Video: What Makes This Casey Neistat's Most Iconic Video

It's like acceleration, you know. Definitely. Especially since he opened with, it took 10 days to run out of the budget. And so it starts slow. You're like, okay, yeah, he went to Paris. You could do that in 10 days. Oh, Cairo. Okay, well, that's just down a little bit.
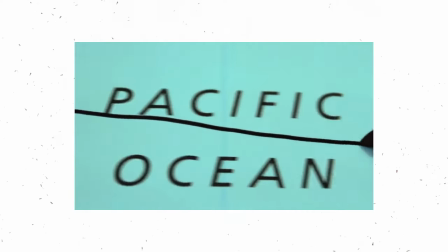8:30 And then he just keeps traveling and it's amping up the pace. And you're like, oh, my God, how many places is he going to go to in 10 days? And on top of that,
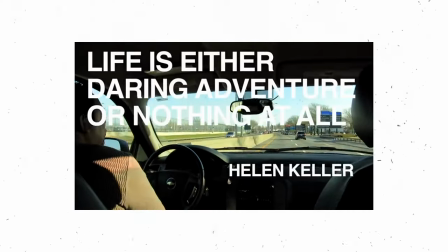8:39 I do love the copy that he chooses to like that inspires people that also brings it back somehow to the brand messaging.
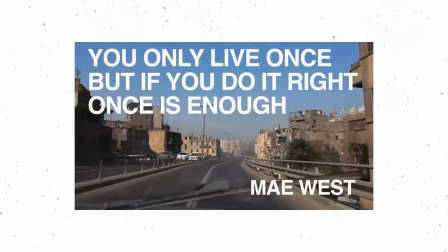8:49 Right. And I thought that was very organic. Now, there's no way to know this. It's just speculation. But do you think that he had in his mind that he was going to interject all these quotes throughout it? Or do you think that's something that came in the post process where he's like, I feel like it needs something and sort of to take it to the next level. He found all these quotes and threw them in. I think the latter. Because for me, if I was going to put copy on purpose, I would create shots, empty space for those copy.
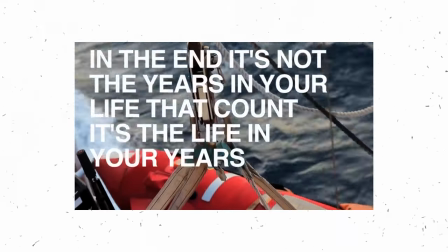9:17 Right. But if you notice where he puts the copy, it's just on random shots. True. Just a guess.
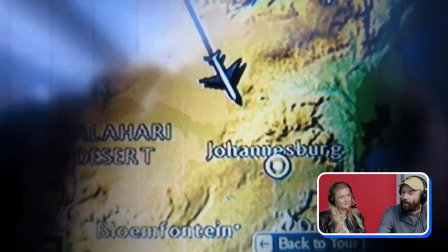9:27 okay that's the first shot where he where we see the running kind of go all the way across the screen right yeah so there's this match cut of him turning his head yes there see that yes i just let's watch that that's beautiful see that has to be i don't know i don't
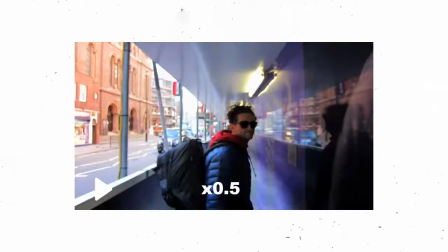9:45 think that was planned that's just good editing i'm guessing he's only turning to the right because he's probably right-handed that he just that's just natural yeah it feels natural it doesn't feel like you know max is there like oh uh turn around it seems like he probably hollers up at him and it's just a natural oh what we gotta get the turnaround shot quick yeah yeah no yeah to me the editing here is like what really makes this pop yes yes it's so much eye candy if if ryan trahan and 30 rock are packing it with jokes nice that is editing his videos or is packing his videos with editing prowess yes right he's just like and this cool edit and that amazing edit and this stop mode thing and it it's fun to watch it's eye candy yeah and there's so little uh like dialogue or explanation like it's it's very it's the minimal amount to be able to give just enough context to keep the story pumping forward, which is a cool way and it's very his style of creating movies, as he calls them. Once again, show, don't tell. That's the motto.
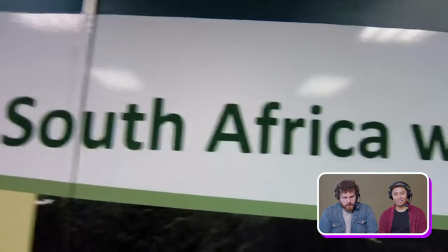10:54 We're in Johannesburg, South Africa right now.
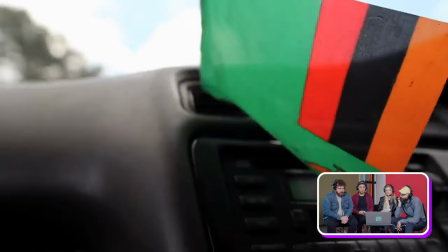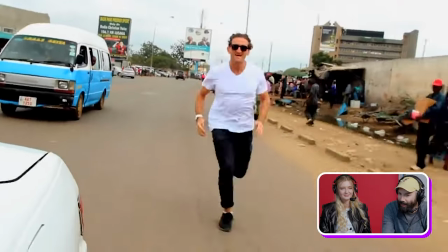11:03 There's the running shot again. More running.
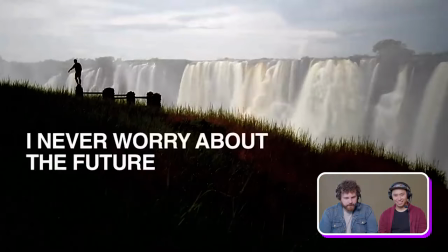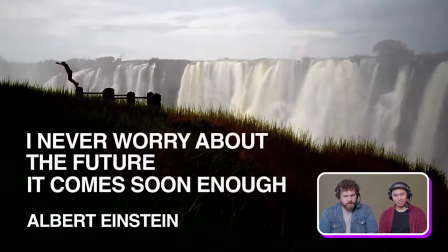11:11 Just quotes. Just filling it with just quotes.
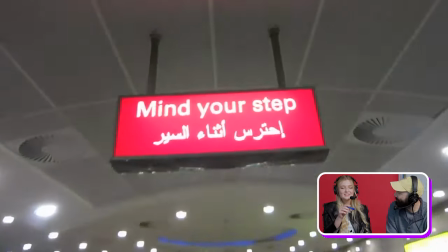11:18 And now I think the running theme really comes into play. This is the moment where, in my mind, it ties it back to, oh, yeah, this is for Nike. Oh, yeah, this is, like, about active and, like, making it count. It's like before you're, like, he's on an adventure, and now it's, like, bringing back in the brand. But subtly, it's like you're not being annoyed and, like, oh, yeah, this is an ad and turning it off.